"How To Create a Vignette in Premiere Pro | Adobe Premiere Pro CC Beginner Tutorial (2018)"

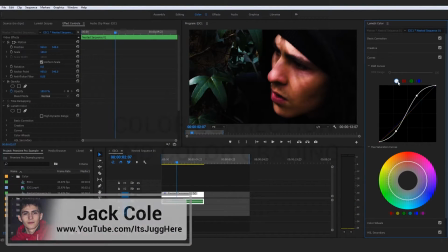0s
Hey, what's going on, guys? So quickly before we move on to some cooler color correction and color grading methods available to you in Premiere Pro,
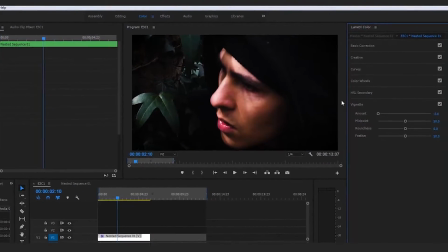7s
I want to quickly talk about a very cool tool for bringing attention and drawing focus into the center of your image called the Vignette Tool.
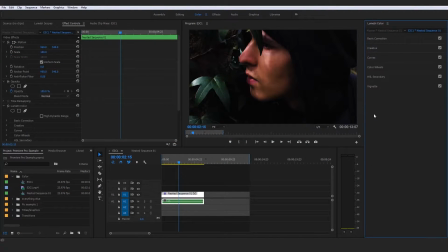16s
Hypothetically speaking, say we actually wanted to actually draw focus into this clip right here without kind of messing up anything and overall using any crazy advanced effects. The way I would actually go about doing this, guys, would be to direct your attention over here to the Vignette.
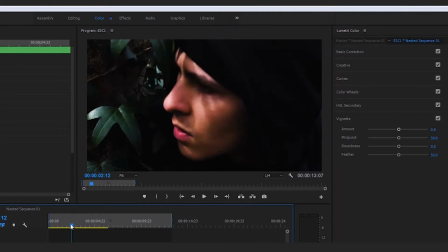33s
And the Vignette is a great little tool that actually gives you the option to either add essentially like a blackness and a fade to the lens around the side, or almost like a glow to it. So depending on the type of effect you want to create, you could actually do two different options. So what I mean by this is the amounts right here in the Vignette section.
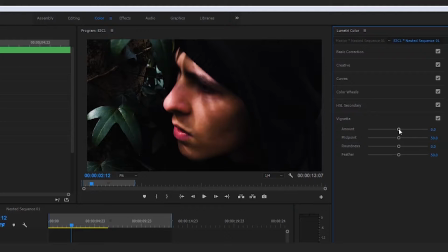53s
If you actually go here and follow through with me, if I were to drag this all the way up,
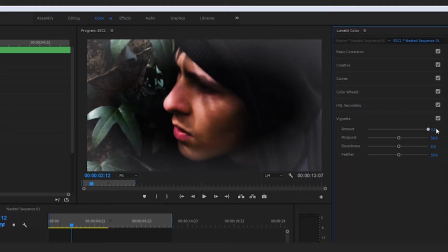58s
we are creating almost like a glow and a glow to the focal point, aka the center of the screen. Also, if we were to go, for example, to the left,
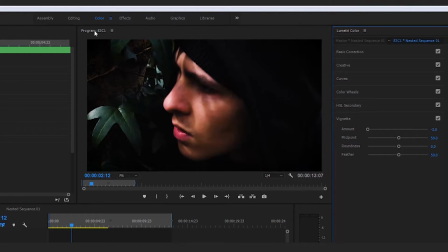70s
we are creating a tinge, almost like a burn, to the sides of the screen.
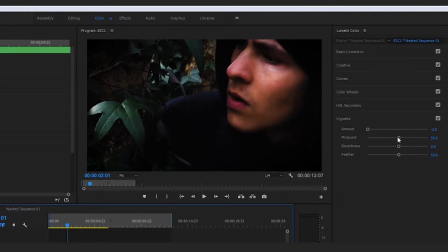75s
And if we are actually to go along in this clip to maybe about here,
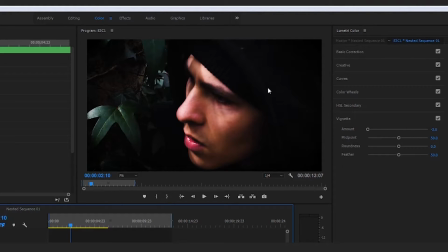81s
as you can see with a clip especially like this where there's a lot of brightness on the focal point of our image's face, so for this it's me, this particular effect can do really good. For example, pay attention to the outsides where all of this is essentially blending in until we start bringing the amount up where it really starts drawing that focus
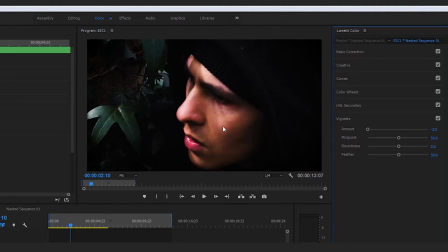100s
in and overall the actual light to that center point where we are now 100% focusing on purely just my face. As before, if we were up a bit, it's much more bright, much more soft. If we're bringing the amount over to the left a bit to maybe -3, it's bringing that focal point to the center.
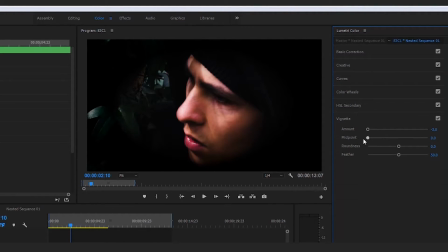118s
And then we can actually proceed to tweak all the rest of this stuff to actually emphasize that point. For example, obviously the midpoint looks crazy if it's all the way over here, but that is all the way into the center and overall bringing the focal point to the 100% the center.
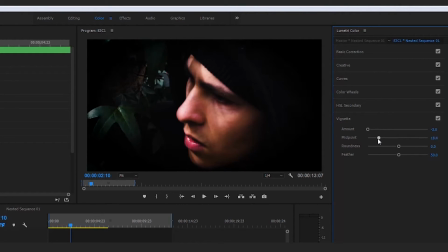134s
But I prefer to actually bring this midpoint a little bit in, and if you are to bring it in, I would definitely suggest you guys start messing with the roundness, because that roundness can just give kind of like a tint to the sides. And you see what we're trying to do is just bring that focal point in, but without trying to create too much of kind of like a nasty border to it.
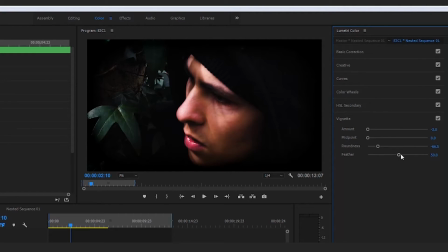153s
So for example, the ultimate version of a nasty border would be zero feather. So right there, it literally looks just like some binoculars or something like that zoomed in on my face. But the really nice balance here and how we can actually kind of create a seamlessness between clips and overall kind of like a blend to the outside of it is by actually just tweaking the feather,
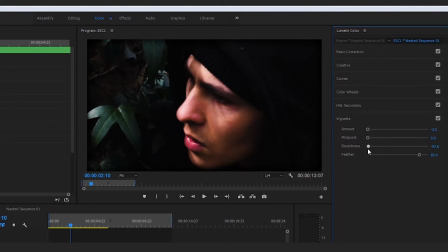172s
tweaking the roundness, and overall just kind of leveling up this to actually be kind of like a draw to the middle, but without too much kind of emphasis on it. So for example, that would be my idea of way too much emphasis on it,
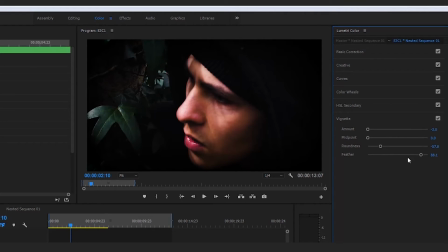187s
but bringing it out all the way over here would be my idea of actually just bringing the focal point and overall the attention, bringing that directly into the center of the shot. So if we were to turn off the Vignette,
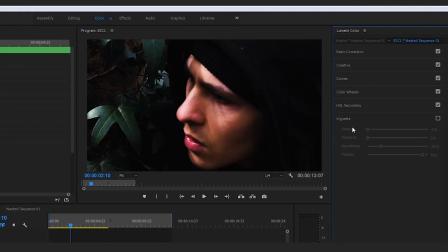199s
right away, you can see a huge change, even though you might not have even noticed that in the buildup of us tweaking all that, where actually the image is a lot plainer.
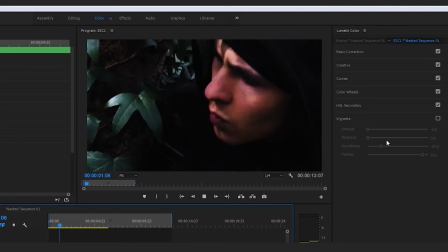208s
We could give this a play right here, and it's a much plainer image. And then if we were to literally just bang on that focal point right there, so for example, if we were to come to a much brighter area, if we have this focal point on, or if we have this Vignette on, rather, that focal point has definitely been amplified to the center, aka my face,
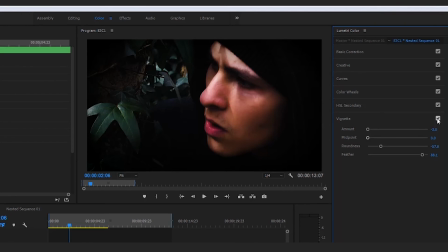227s
which is what is currently showing the most light right now and leads us to actually be looking even further into this image and overlooking kind of the other little details to actually focus on whatever is in the center of this Vignette. But overall, that's the way I see the Vignette tool. Brief explanation of it.
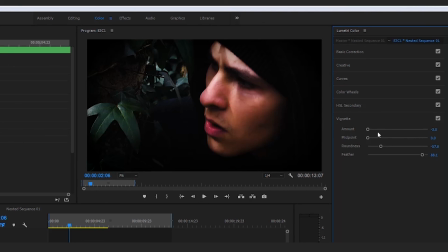243s
By all means, go in there and tweak this further to your liking. And without further ado, let us crack on.